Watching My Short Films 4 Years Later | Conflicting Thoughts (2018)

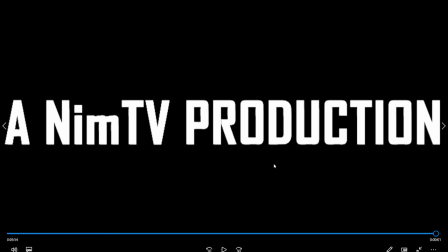2300s
Um, one thing I did critique about the last film too, the first one is the opening shot was a moving shot, was, was a similar type of shot where it started close up and pulled out similar to uh this opening shot here this lets me get to that opening shot you know where
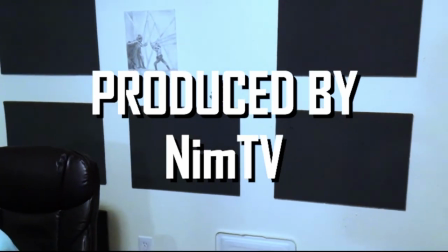2315s
it starts close and pulls out um i did much better with that this time around than i did on that first short film um
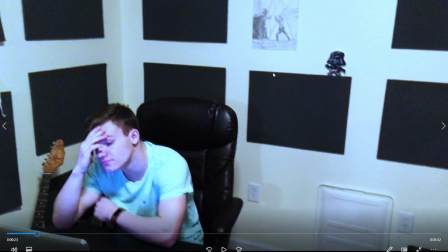2324s
it's still you could still see it swaying a little bit a little bit of sway in that camera movement but it's not at nearly as bad um if you go back and watch the Christmas short film you'll see what I mean but yeah so I think that's definitely something I improved on I don't know
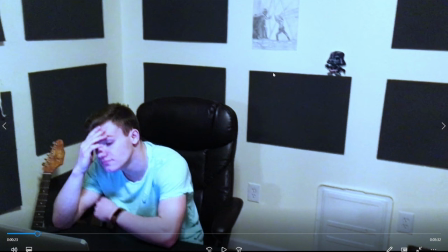2340s
if my movements were just smoother or maybe because it's not as long of a distance I didn't have to like walk as far so it was easier to kind of just do a slow pull out uh without walking as much I think so maybe that had something to do with it I don't know, but, um,
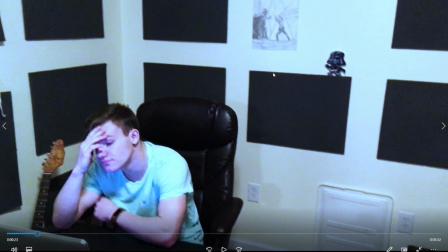2356s
yeah, um, one of the biggest things is that I, mistakes I made definitely is the color grading.
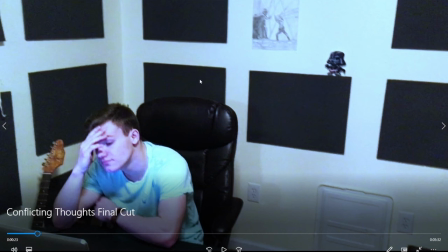2364s
I went overboard with it. Um, if I had added a slight difference in the opening and the ending,
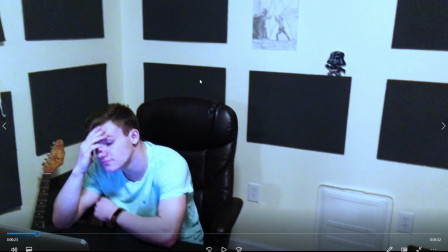2372s
uh, of, like, the opening is a little bit more cold colors, or more prominent, and the ending was a little bit more warm, just slightly, I think it would have been much more effective whereas what I ended up doing was just going way overboard with it
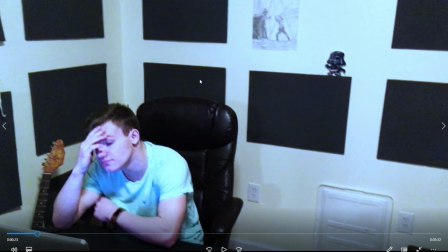2388s
and cranking that up um which is not a good and I think I cranked up the contrast
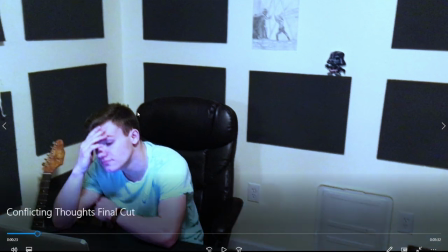2393s
as well uh because as you can see this chair which is actually brown it's not a black chair looks like almost completely black you know and I think that's because I really cranked up the the contrast in my color editing,
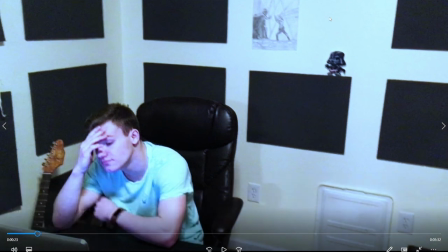2408s
which again, increasing the contrast is something that can be good and effective to make an image pop a little bit. Uh, but not if you crank it all the way up. That's actually something I used to, I noticed in a lot of my older videos is there was a time where I did that.
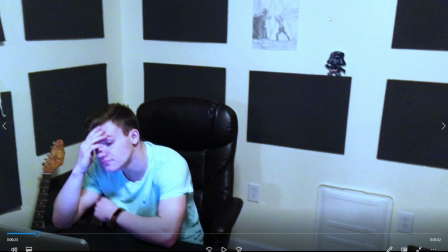2423s
I would crank the contrast up like all the way. Cause I was like, oh yeah, if you put, turn the contrast up a little bit, it kind of makes an image pop a little bit more. So let me crank it up all the way.
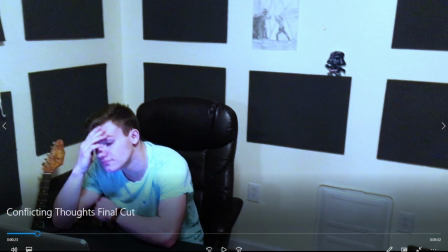2434s
That's the way to do it, you know, without any thought into, you know, uh, what it actually looks like.
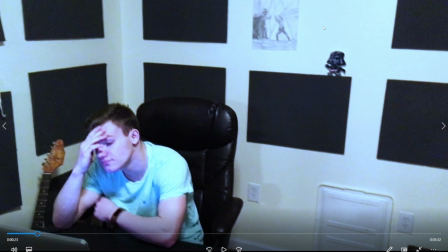2442s
Um, but yeah, so now, nowadays I have a much better grasp on color correction and, and stuff. I, I'm still not like an expert at it. Um, I, I'm mostly good with just basic color correction. Um, but I, I'm definitely significantly better than I, than I used to, um,
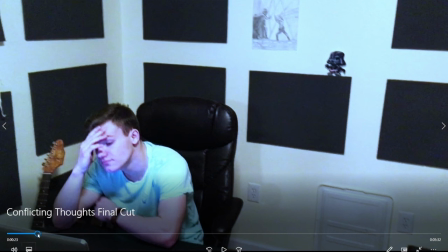2460s
and yeah, I mean, the other major critiques I have are things that I couldn't control, like camera quality, I mean, look at this, the quality of this shot does not look good, it just doesn't, um,
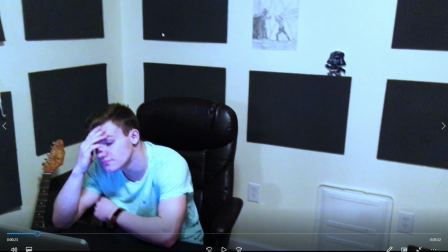2473s
but that's because of the camera I was working with, really, you know, they, well, it's a combination of the camera I was working with and the lighting, um, the lighting wasn't enough, you know, and that's one thing, too, is, you know, if you have enough lighting,
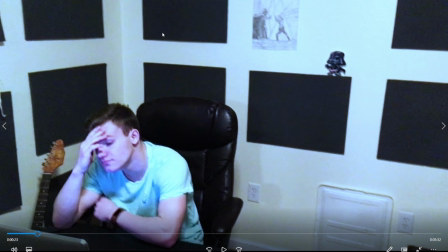2488s
it allows enough light to get into your camera lens to really make the image look better. If there's a low light situation and your camera's not good at handling low light situations, it's going to end up looking really grainy like this.
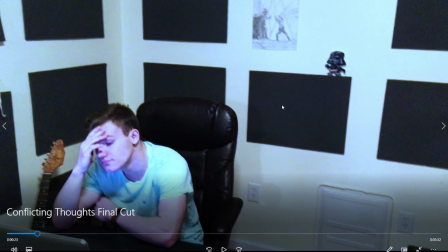2505s
And I think that's the main issue is that I just didn't have enough light to really, you know, I didn't have good lights.
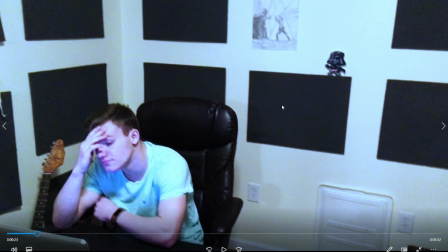2511s
I didn't have, you know, now I do have some lights. I still don't have as much of a lighting kit as I would like. But, you know, I have more than I did then, so, yeah.
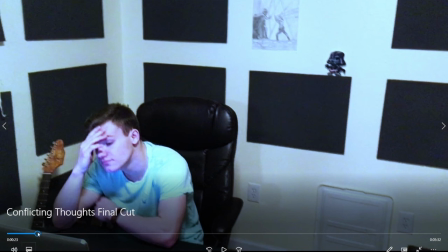2523s
But anyways, I don't really have much else to say about it other than, yeah, that's the film.
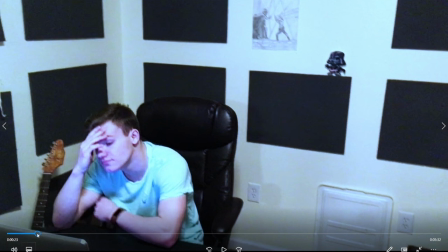2531s
So I might do, this is something I would like to continue doing.